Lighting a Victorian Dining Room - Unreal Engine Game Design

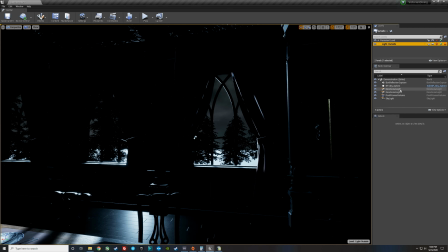So now let's go ahead and take our directional light that has a shadow, and we're going to duplicate it again.
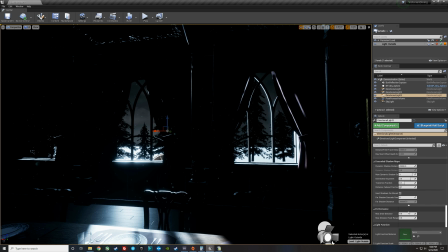But this time, we're going to go down and we're going to turn this specific light so that it can only light the trees, which gives us a different sort of control point. And if I can just remember where channels are, here we go.
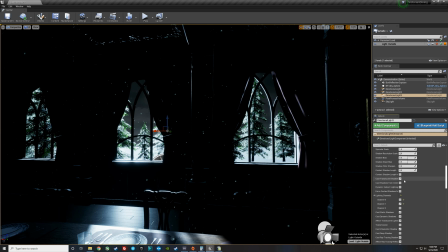So we'll turn it off of channel 0. And we'll be lighting channel 1, which is just the trees. So now I can come back and turn this light all the way off, and I have myself a nice control point of just adding a hair's breadth of light on those trees.
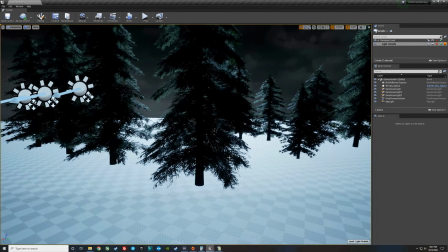Now also notice that the ground outside, which is just the landscape tool, is really bright.
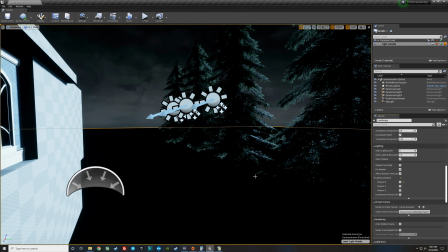So if we take that landscape tool, we can also just turn off its lighting channel 0, and now it's going to not get any lighting at all, because I was just kind of using that to mask out the sky.
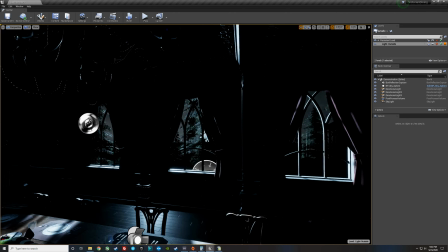So there we go. Now we just have some nice moonlight trees.
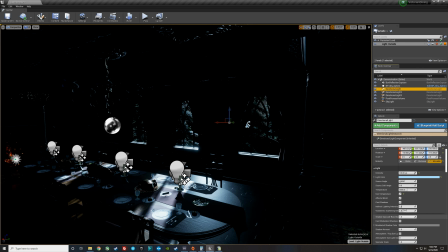We can even come back and take our first directional light, which is our moonlight through the windows, and I'm going to actually make it just a little bit brighter.
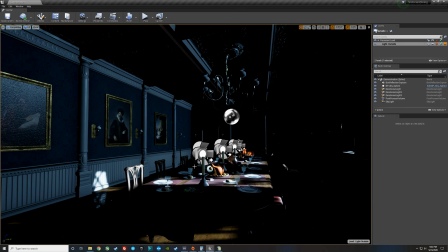There we go. But the trees are still dark because they're on their own channel. And we have a nice little bit of bounce lighting that almost feels like it's coming off of the table.
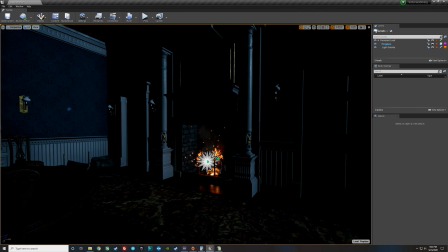So now that we're going to go ahead and light our fireplace, there's a nice particle effect running that has a emissive light,
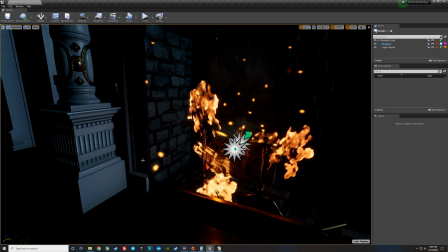so it looks like it's lighting, but you can tell it's actually not really lighting anything around it,
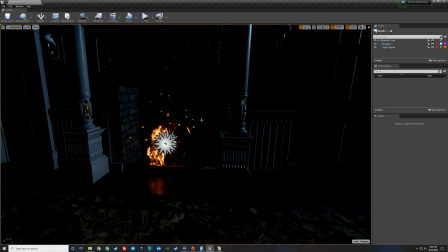just kind of seen in the reflections and the sheens of the objects.
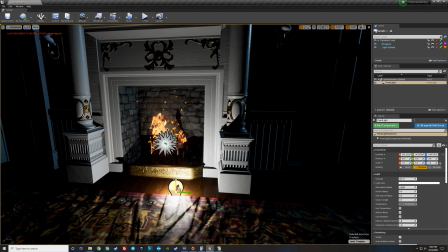So a point light is going to emanate light in all directions like a little light bulb.
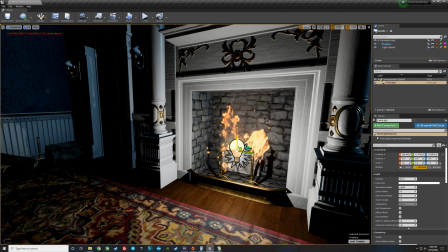So I'm going to go ahead and just push one little point light inside of the fireplace. There we go.
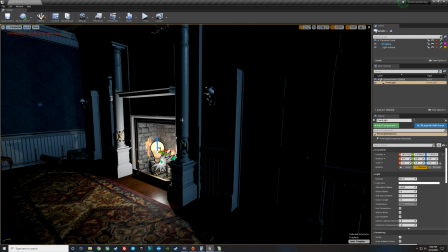And see what that kind of does for us. So now we can see that there's light coming out of the fireplace, underlighting some of this structure, and I think that's really pretty.
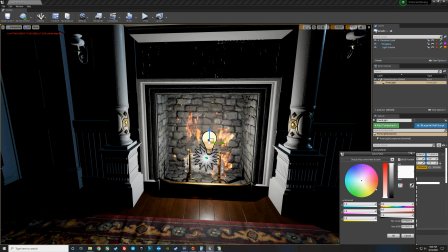So let's go ahead and pick a nice fire color.
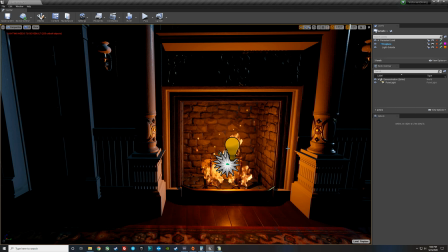There we go. That really feels like you might be coming up against the fire. And you can see here just a little bit of moonlight's actually mixing with this color. So if I turn the light off outside, you can see how pure it is if we didn't have moonlight.
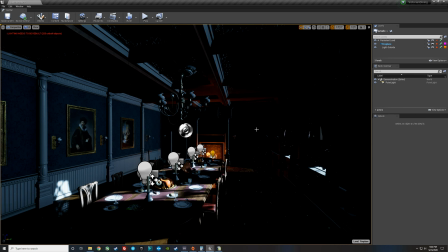Now, looking at it from the back of the room, we can see the fire clearly, but it doesn't really feel like this fire is lighting the whole room, so now we're going to start cheating.
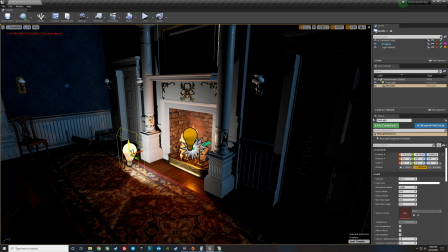I'm going to start with a rectangular light. This is a big flat panel of light, similar to a film Fresnel or large softbox.
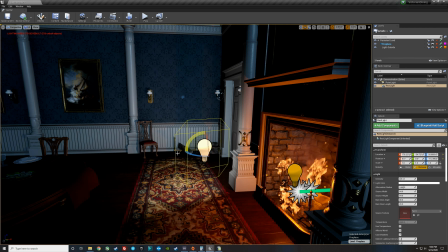And since a fireplace is a large object and not like a little pin spotlight, you want to use a large light source because it'll keep everything feeling very soft.
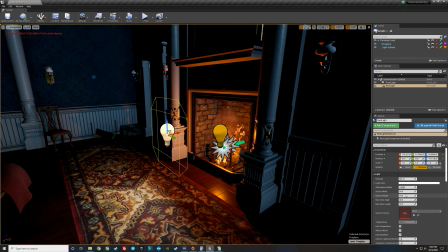So we'll go ahead and we'll place this light right in front of the fireplace. We're going to make it bigger, so it feels like it's about the size of the fireplace.
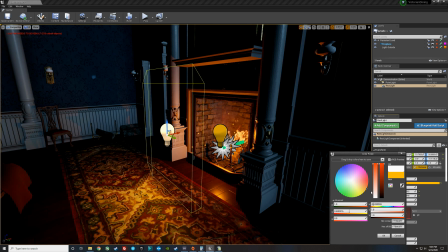There we go. And then we're going to come in and we're going to pick a similar color, but I'm going to keep it just a little bit more desaturated.
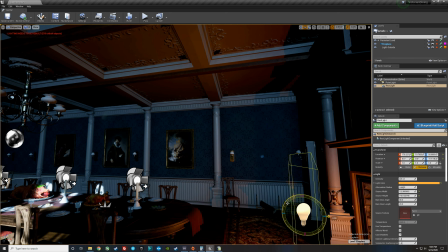And there we go. So it's hitting the ceiling a little bit. We'll angle up so it hits some more of the ceiling.
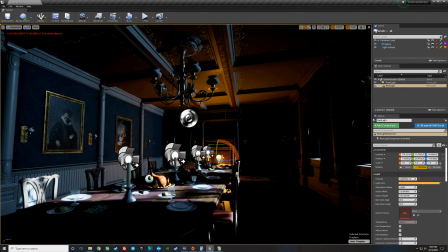And then we're going to go ahead and bring the brightness up a little bit, and we'll step back. So now it looks like the light's coming from the fireplace.
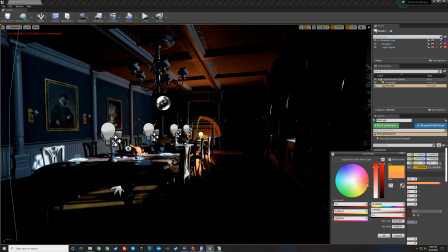It's a little yellow, so I'll just kind of golden it up a little bit more. There we go.
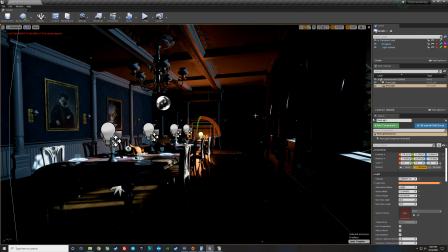So now I feel like I've got the fireplace casting light on the ceiling, but I don't feel like the fireplace is casting light on the walls.
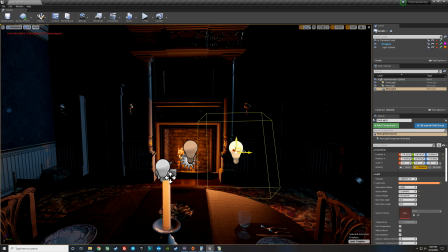So we're going to go ahead and make 3 of these. And this is important because a fire actually has a nice flicker to it.
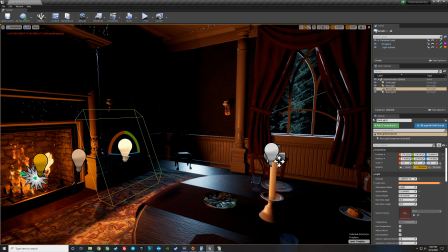So if we give ourselves more than one light, we can actually flicker them later, which will be in part 2 of this episode.
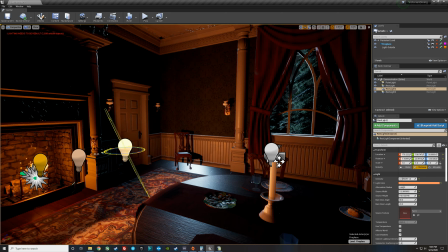So I'm going to rotate this first light over just so we get a nice side glow up on the door and up on the walls.
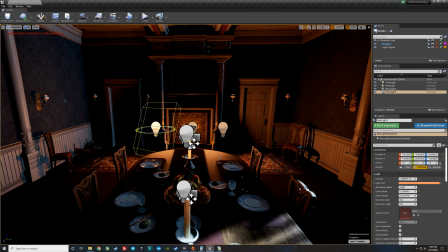That feels better. And then I'll take its mirror partner and angle it so it's also uplighting the doors.
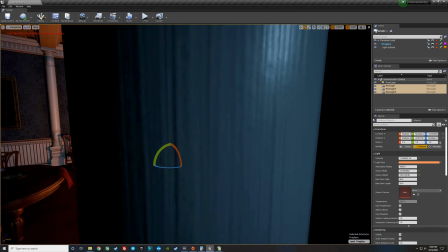There we go. So we basically have 3 rectangular lights placed around the fireplace to emanate in all directions.
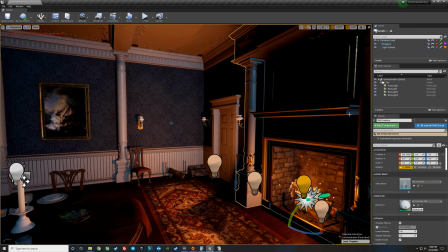You know what's actually bothering me? This is very dark here from the fire, so maybe we should just take one of these rectangular lights, the straight-on one.
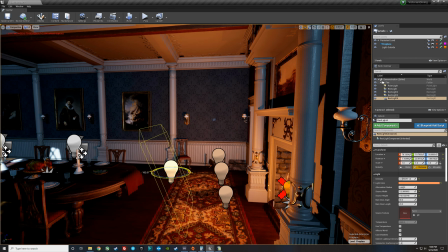Let's go ahead and duplicate it. We'll flip it around. There we go. And now we're kind of uplighting the mantle above the fireplace.
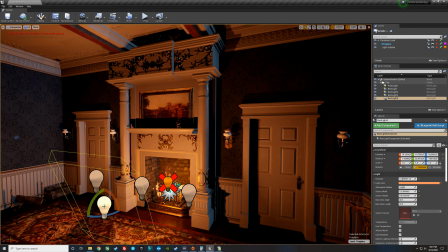Yeah, it feels pretty good, but I think what I'm going to do is I'm going to go ahead and
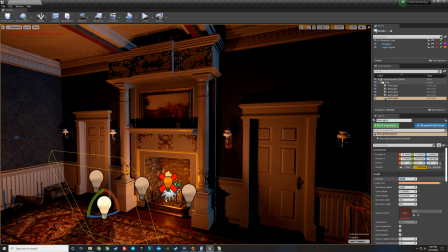dim it down because it would be in a little bit of shadow. I'll make it a dynamic light.
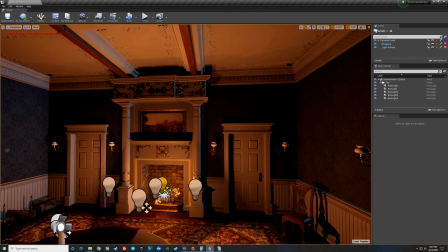I'll make this light a dynamic light. So now everything is nice and fresh and being rendered live by our graphics card.
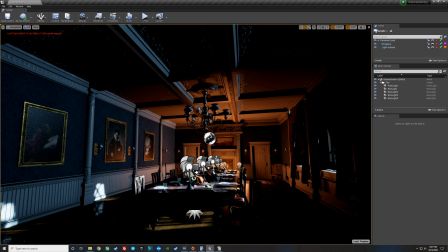And now I feel like I got a really nice backlight to the room. It's actually accentuating these beams, putting a nice dark shadow on the back of each beam.
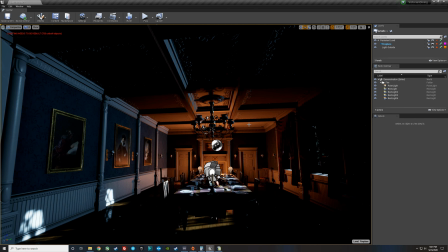And as you look at the chandelier, we can see the lit ceiling behind it, so the chandelier really pops out.
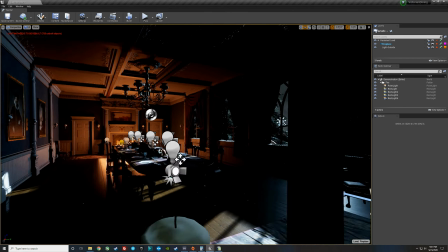So I'm really, really happy with the way that this fire and this moonlight is starting to play together.
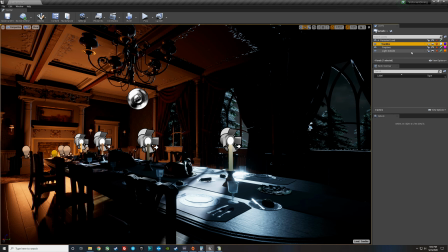So I've added a quick candle layer here that we can use.
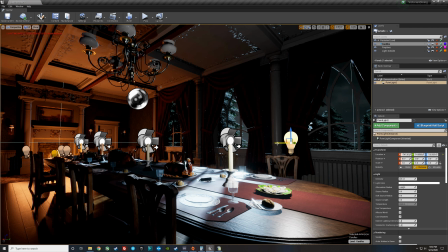So let's go ahead and put in a point light again that we're going to use for lighting the candles.
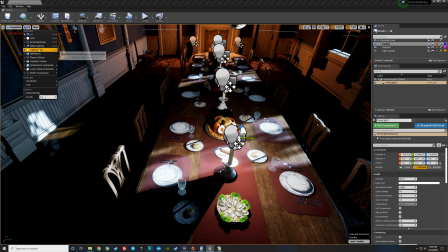Now right now I'm kind of getting confused on what I'm looking at, so let's go ahead and turn off all of the textures so we can actually just see our single point source light.
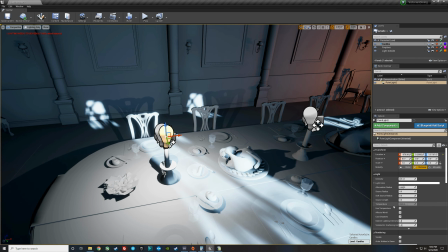There we go. And that light's really cold. So we're actually going to use a color temperature feature and dial it into what a candle might be. So let's say the candle's around 1900 Kelvin. That might be really, really warm. 2300 Kelvin.
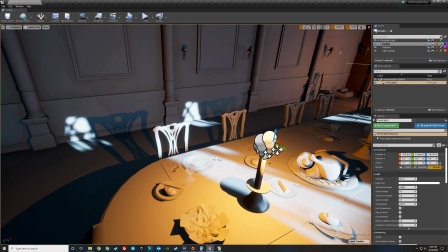There we go. That's a little more realistic. And then we're going to place this light directly above the candelabra so that the shadow is straight beneath it.
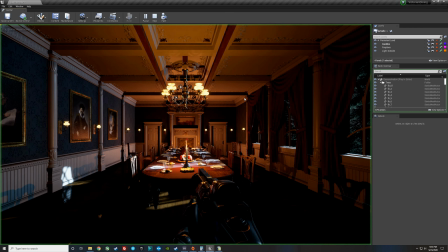I would raise it. There we go. So now I've jumped into the game with the textures,
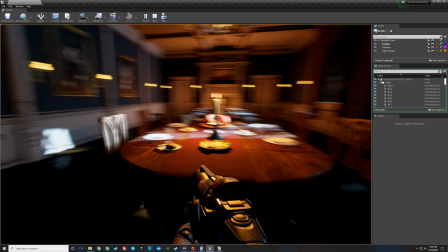and you can see that the one light we've added on this candle is really kind of nicely lighting the table and not the rest of the candles.
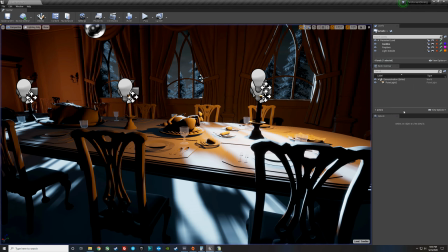So let's go ahead and light all of the candles.
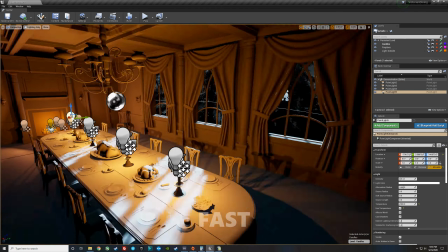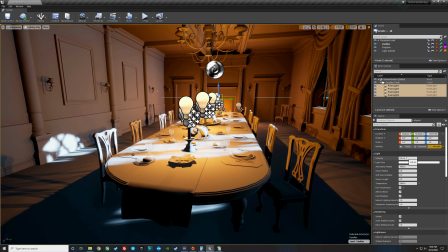So now what's kind of fun is I want you to take all 4 of these lights, go ahead and take its attenuation radius or the size of the light all the way to 0.
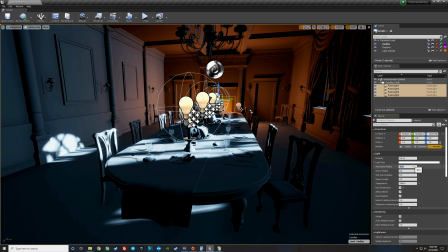So we can actually then increase the size of the light. Here you can see it going slowly until we're only lighting what we want to be lighting.
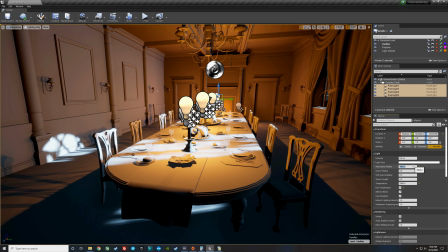Now, we could go ahead and make this a big light. There's plenty of light now on all the walls, right?
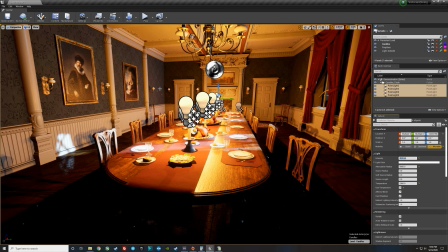And we can go ahead and make sure we have all our textures turned on. And we've got like a beautiful lighting scene.
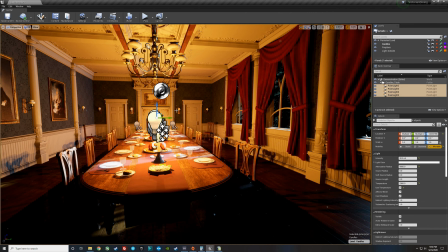But I feel like because this light is now hitting the walls, it's all sort of the same flat level, and I really want to add a lot of dimension.
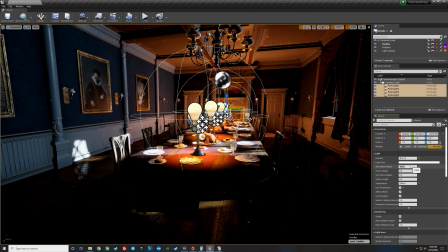So what we're going to do is take the radius back down to about 100, and you can see we're just lighting the table with little pools,
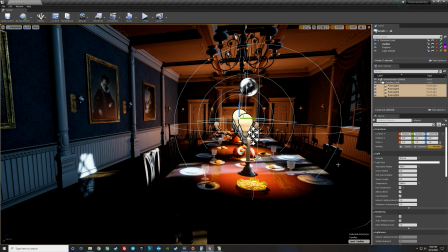but I'm going to keep pushing it just until I get to the chairs, I think.
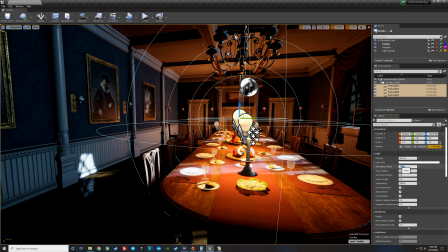Because if I get to the chairs, then it will feel like if you're sitting at dinner,
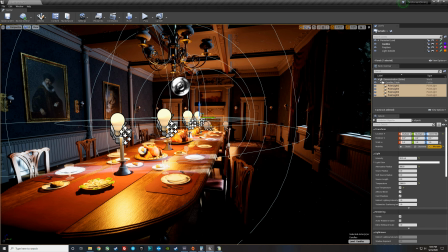there's a really nice intimate, there we go, so the light only extends to the chairs, but not to the walls.
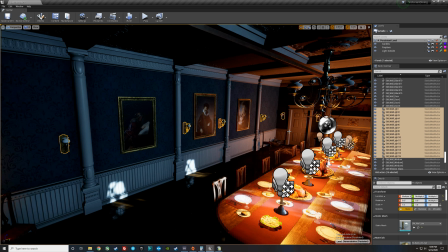So now I'm back in the editor, and I'm going to grab all of the lights around the room, and I'm actually going to change its texture just so we can see it lit up.
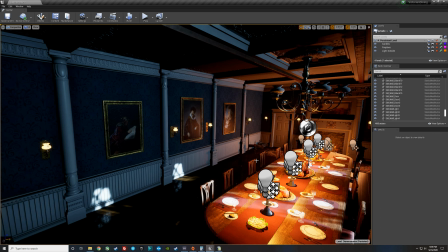I made my own emissive texture here. So just switch it, and now it looks like these little glass envelopes or lenses are turned on.
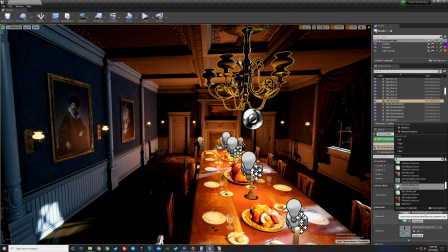And we're going to do the same up here for the main chandelier. There we go.
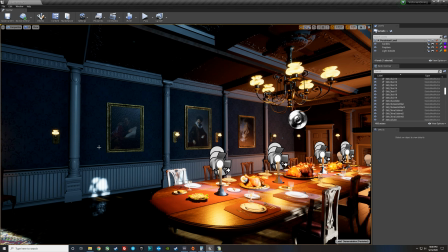So now that those lights are quote-unquote turned on, we actually have to add a light so that they can do something to our room.
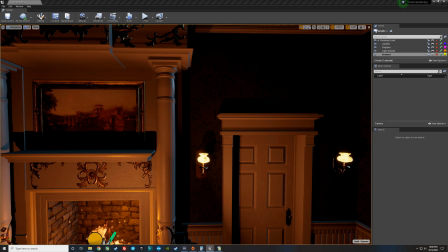So let's start here with just the first light. And now we're going to go ahead and we're going to grab a point light as we've been using, but we're going to switch it up a little bit.
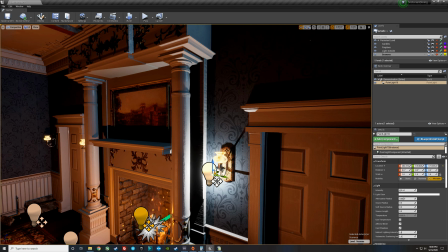So let's go ahead and take the point light and place it right in the middle of the light.
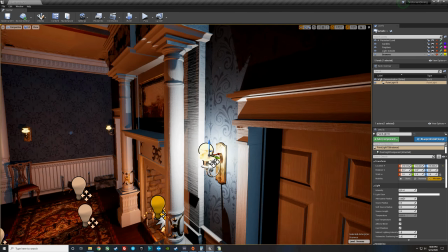Now I know you guys have been trying this with lighting and it's frustrated you in that you're going to place the light on the wall, it's going to be kind of bright,
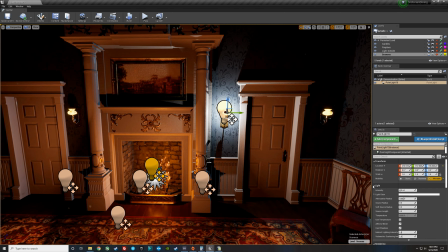and it's going to cast some nasty shadows. So first things we want to do is let's just turn off the shadows right off the bat.
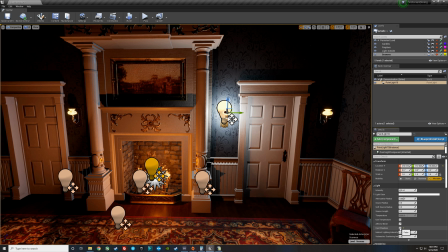Don't need it. Right? And in fact, when you're rendering and losing frame rate from lighting, a lot of times it's because you're casting shadows.
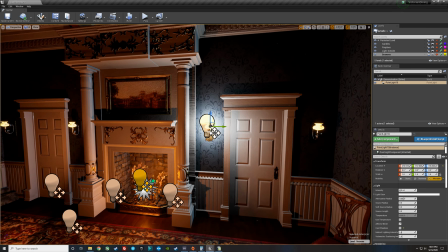So if you turn off shadows on a lot of lights, you can actually get the frame rates back.
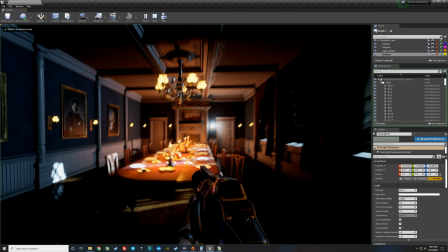So now with this fixture, if we jump back into the game, it's really bright, kind of annoying, and flat, right?
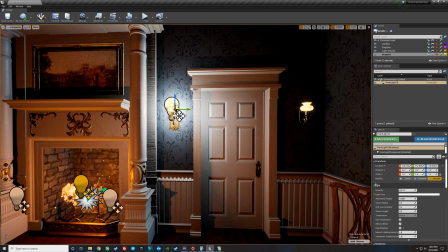Because there is no shadow. But this is where we have a sneaky little trick, and we can start using something called an IES file.
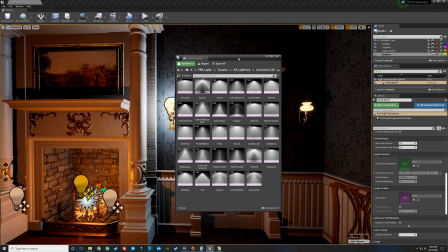So what's an IES file?
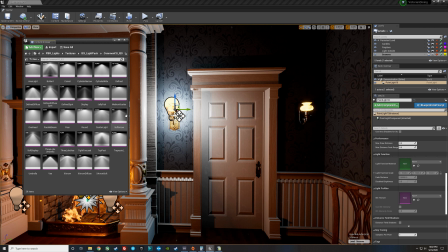It's actually a measurement of a real-world light in 3 dimensions, so we can kind of get more optics that feel like it's actually going through a lens. So we're just going to grab one for a second. This is called display, and we'll just drop it on the IES texture for that light, and you'll notice that something is very different, right?
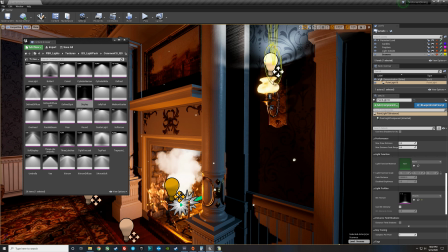Now the light has a behavior to it. It has a directionality.